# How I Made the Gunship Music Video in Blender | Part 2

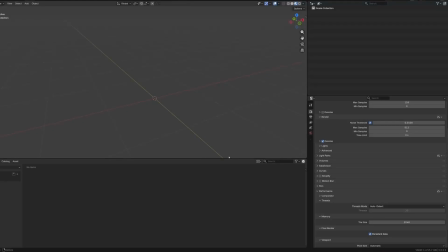All right, we're back. So let's jump into shot two. So a similar layout here.
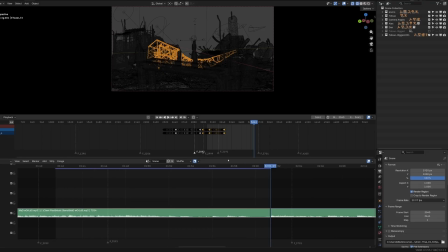You can see the music file down here. I'm using Blender 5.0 beta. One other reason I'm using the beta version is that they fixed how this works.
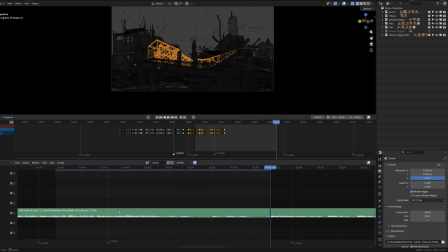So I think in versions before 5.0, you couldn't like move things like this up and down in the sequence editor. It would always just go to channel one. And honestly, I was getting bugs, weird things where it would like disappear.
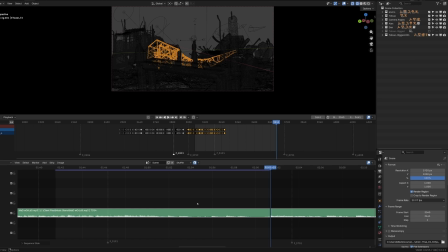That while working on a project can be really, really frustrating. And it's not like I had time to like bug report it or do anything like that. I was just like, all right, let me download the latest version and hopefully it's fixed. Luckily it was.
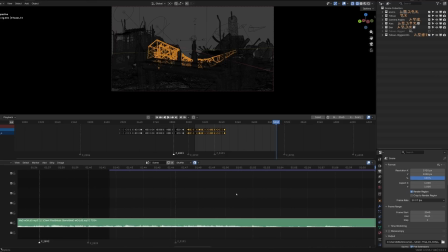It's way more manageable now than it was in 4.5. So down here I have the music marked out where certain events happen.
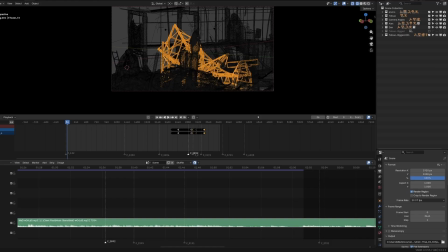So this was a pretty long shot. It's a little bit over a minute.
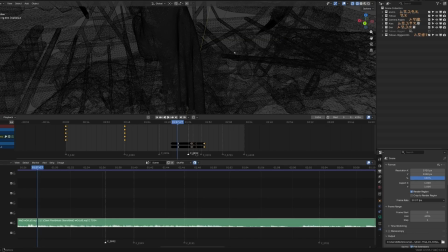This is the main shot right here, this kind of orbit. And the idea for that shot was just to get an alternate angle,
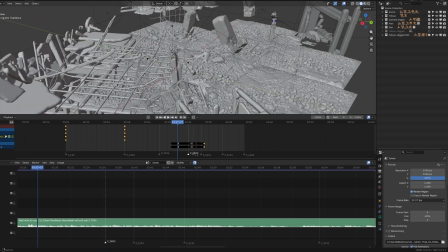show a little bit more of the environment, do some of that like, parallax that I love to do with my scenes.
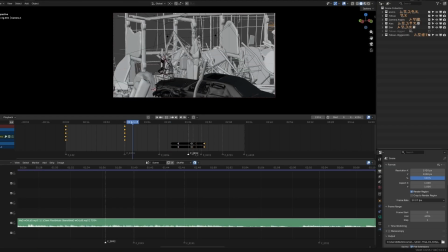And that camera does that. So I first set the angle where I wanted to start and where I wanted to end. So I just kind of like started the camera here, and with this first shot, I liked having the car here.
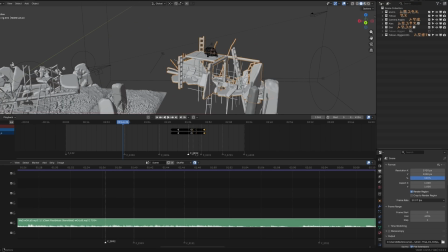I put the guy on the car. In shot one, this building has like a bunch of stuff, like this thing is up here like that.
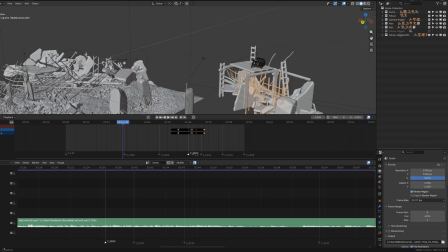But in shot two, I wanted the camera to start from this side,
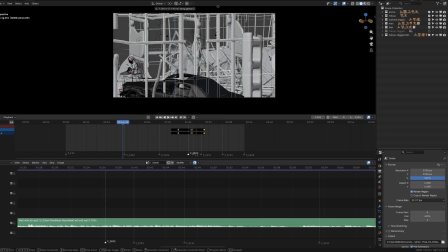but if I would have had that stuff in there, it would have been in the way and it would have kind of made the shot not look so good. And the focus is on this character here on the pillar, so I always want your line of view for him to be clear, unless there's like blocking for like a very short amount of time. So it starts here, and this is also in the track where like the drums come in.
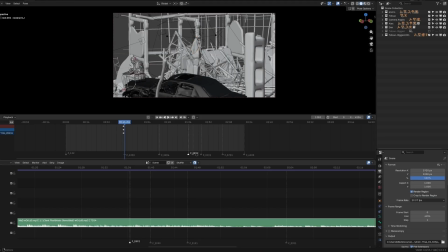I had Dennis help me animate this guy.
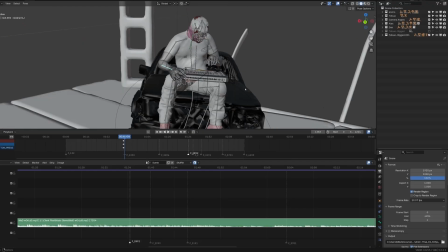I basically asked Dennis like, hey, give me a couple versions where the drum machine guy is like pressing the buttons, turning the knobs, all kinds of things like that.
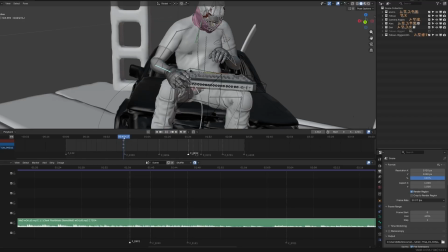And then so I just like took the part of him doing this, boop, just presses a button right there.
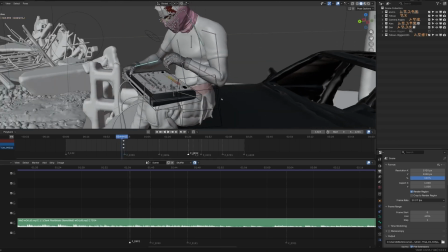You can see it in the animation in the final one, but yeah, he just like looks down,
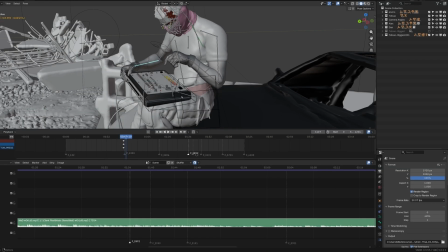hits that button, and then really that's kind of how these drum machines work. They're really simple.
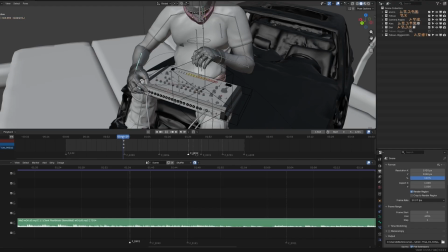You're not like really doing much. You just kind of set up loops and stuff. So this one was just good enough to like initiate the drum loop in a sense.
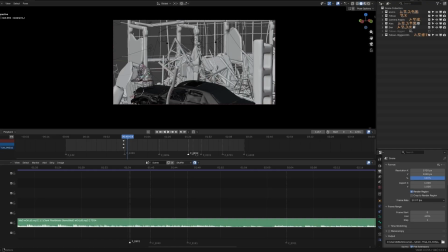And then I think this motion here, this little bit of extra motion,
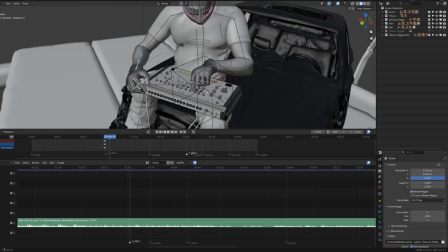I just kind of like, you can see the hand is not really changing.
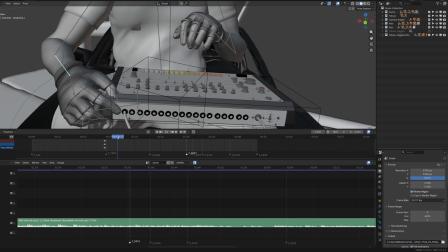It's more just the wrist, a little bit of movement, and getting it to look like he's like turning a knob or something.
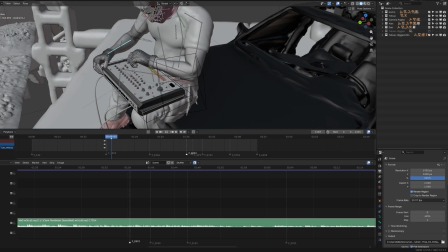So very, very minimal like articulation. So what Dennis gets me is like 90% of the work, and then I just kind of tweak a little bit to give it a little extra like movement or just some more animation there.
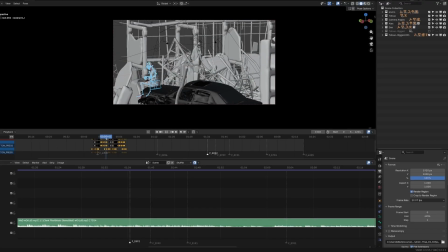Yeah, he ends up doing it again because I think I have like, so he does it once, and then he leans down, does the same exact motion again.
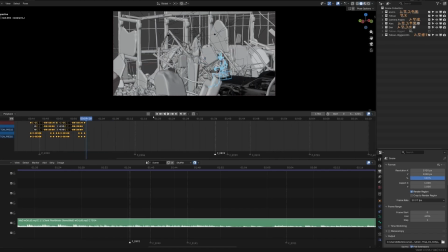It really was kind of an accident to have him doing it the second time, but I think it just worked out perfectly with the timing and everything. When I saw it in the final render, I was like, oh no, I got to re-render that, but it actually kind of worked out, so I was really happy with that.
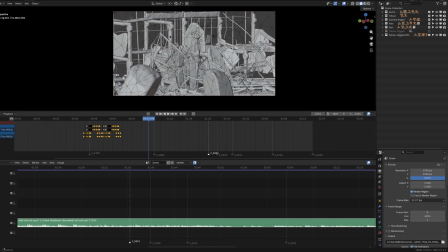But let me talk about this orbit here. So the way I animate the camera is where the main character is.
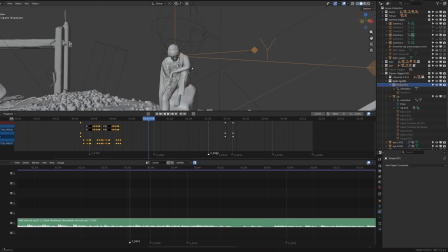There's this big empty that's right on the main character's head.
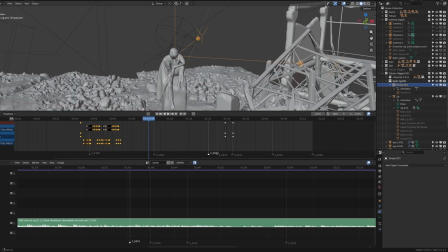So when I place the 3D tracker, like where I want the camera to be focusing, and then at that 3D cursor point, I spawn an empty. In this case, it's just like this big, very noticeable one.
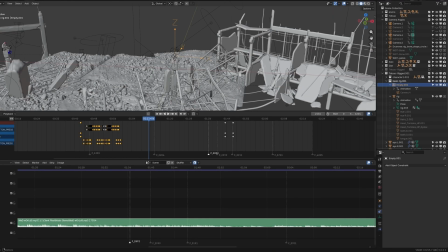I just need something that's noticeable from all the other noise that's going on in the scene. And then I just parent the camera to that empty from this position.
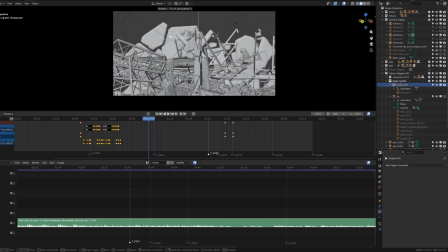And then what I do is if I rotate this, you can see that it's just this creating this really cool like diorama parallax effect.
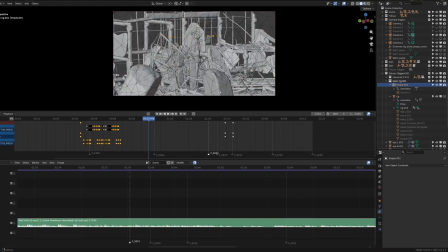So all I do in this case is I pick where I would like the starting angle and then the finishing angle. And I just kind of go like, all right, that's a cool compositional shot, going off of what I talked about in the first video where I try to frame my shots so that you're really only looking at one thing.
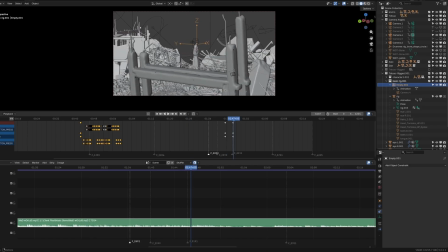So in this ending shot, it stops like this, where this big structure here is framing the middle character.
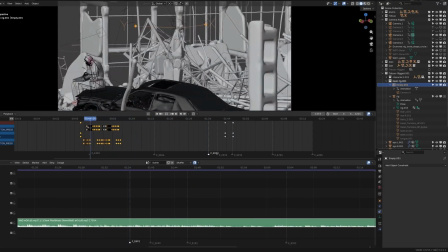And then the camera also does a zoom out very slowly from one to the end.
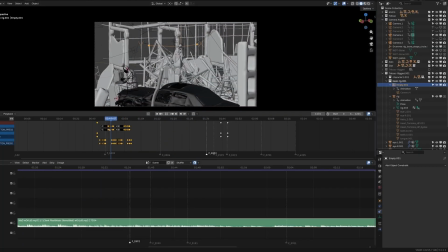And then it is also zooming out. And the reason I have it zooming out is purely just to give it to make it a little bit more interesting,
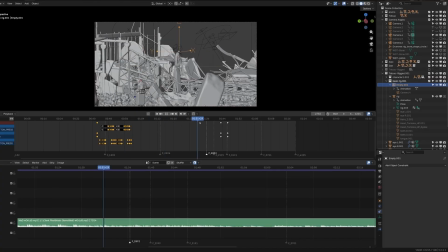because just a single orbit like this felt a little bit too dry.
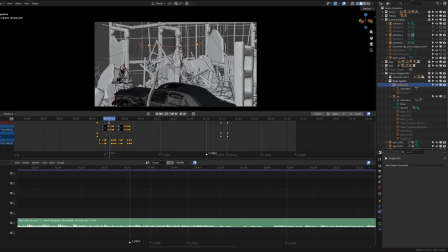So I like the idea of also slowly zooming out,
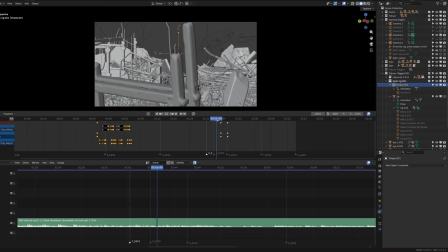and zooming out does another thing, which is it lets you see more of the environment. So if you are watching this over and over again, you get a little bit of reward of watching it the second time because there's more things to look at, more things to catch.
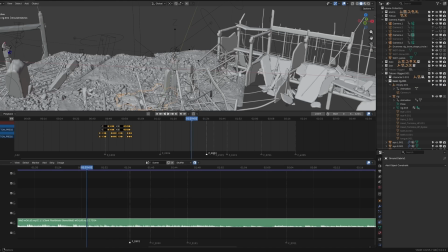So when I did this one, I brought in even more things on the ground than there was of the first shot.
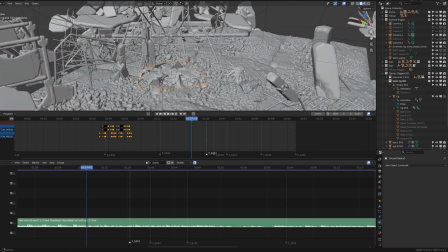So the first shot, you only see the ground from one angle, but this one, since you see a lot more of the environment from different angles,
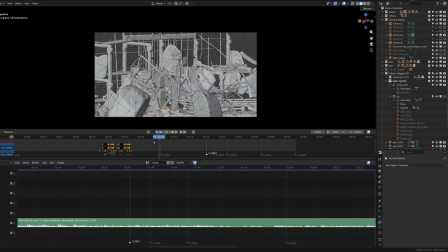I had to kind of make sure the angle that the camera is traveling, those angles are covered. If the camera is not moving any further than this point, then I don't really need more things, but I really wanted to focus on the entire time that you're seeing him.
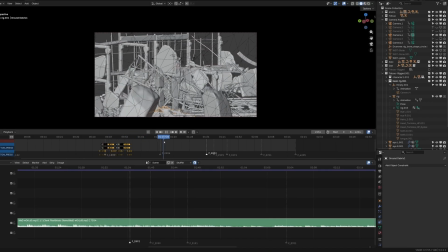You're also seeing the other bandmates either playing their instruments, and then here the keyboard player comes into frame.
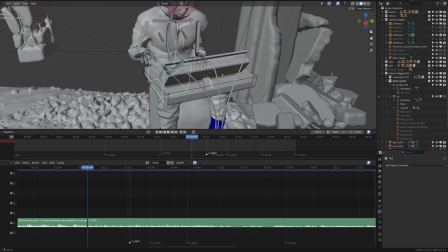So their animation is also pretty basic, and especially because it's from behind, you don't
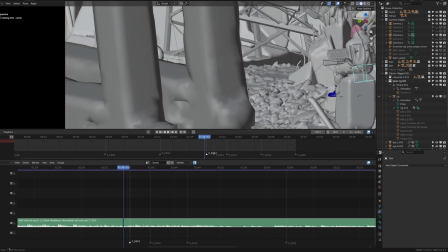need to see their fingers or anything like that. It's more just about capturing the motion.
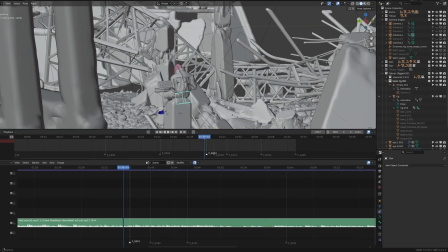I want it to be immersive, but I don't want it to be distracting. I don't really want the audience to be looking at the keyboard player too long.
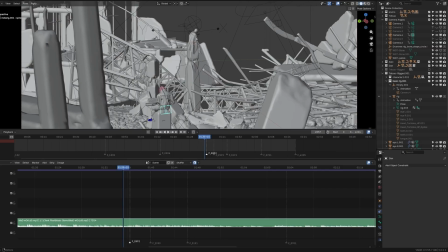I want them to be still always looking at this main character here.
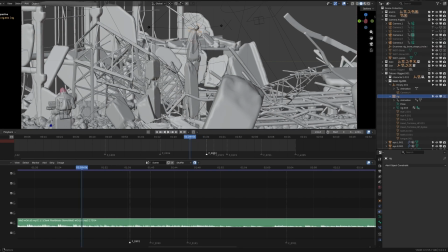But this guy's arms move at least to the sound of the keyboard, so it feels good enough.
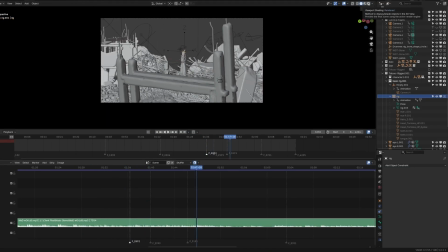Let me jump into the render view and talk about the lighting a little bit. I think, yeah, I don't have shadows on.
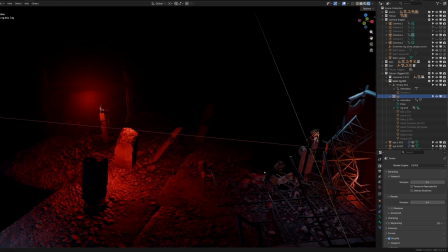That's a very interesting thing. So with the way that I work and the way that I light and overlight everything,
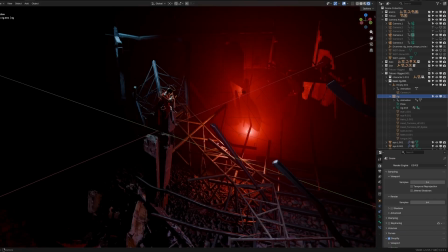like I'm very deliberate and specific with where I want my lighting to be.
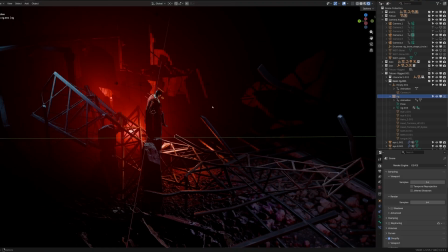So it's almost like a video game where I'm placing a light everywhere that I have an actual light,
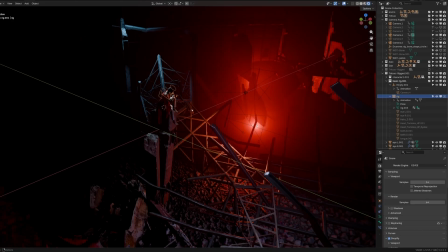or I want like there to be color there. So I'm using a lot of lights here.
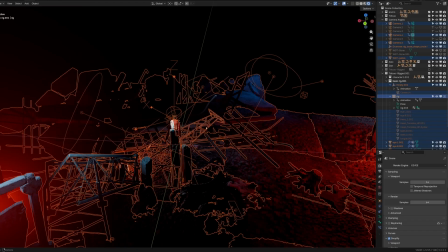You can see that there's a lot of lighting around the main character, and then just kind of like spotlights everywhere.
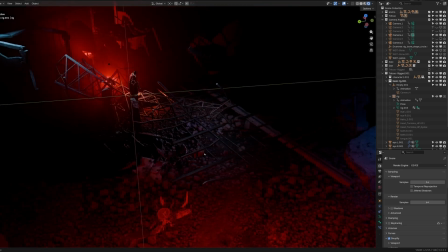And I really like the ability to say I want blue light here, and then I want red light.
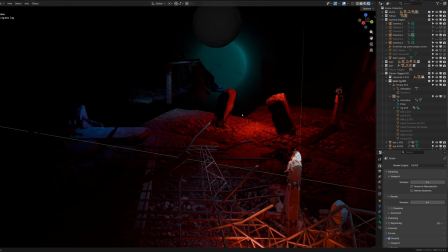And really those are the two main lights that I have. So in the very beginning here,
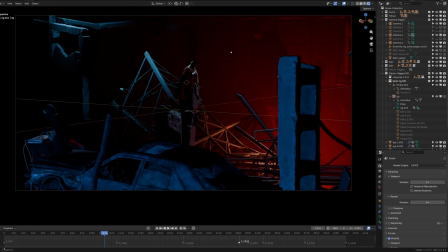kind of following that rule that I established in the first shot with things in the foreground over here by the main character are red and everything behind him is blue. This was a fun way for me to dress up the shots when you see them. So there's a light here. It doesn't really make sense why there would be a light here,
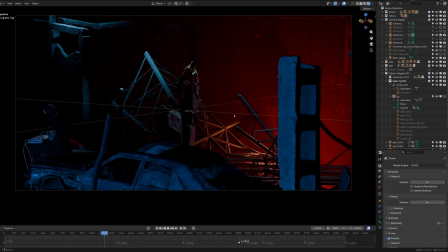but I feel like when you're doing it's very forgivable where you put the lights as long as you can't see the actual thing that's emitting the light. So you can kind of hand wave everything away as like, oh, that's just ambient, whatever, environment lighting. But if there was like an actual lamp here that you could see and it was casting the light,
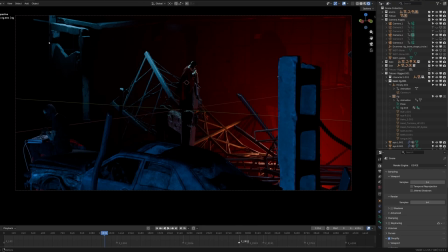then I would have to really stick to the visible light in the shot and the rules of that light. But because this is kind of like a rubble scene, like it's kind of chaotic, I can play around with like maybe having a really strong light down here, having a light up here.
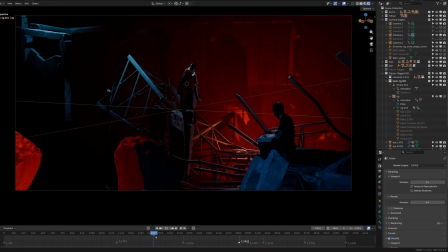It's a little bit more forgiving with like how I set everything up. And I really liked having this light down here because look at this rim light on this item.
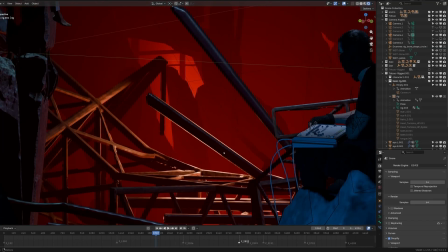Like on this object right here, that rim light to me looks like a white outline.
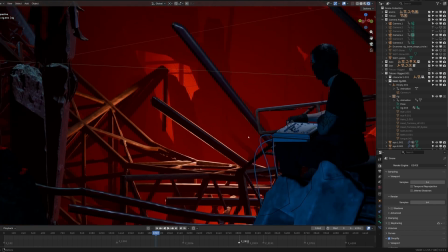Like it looks like something I would do, like I would paint in Photoshop or something. Like I really love how that turned out.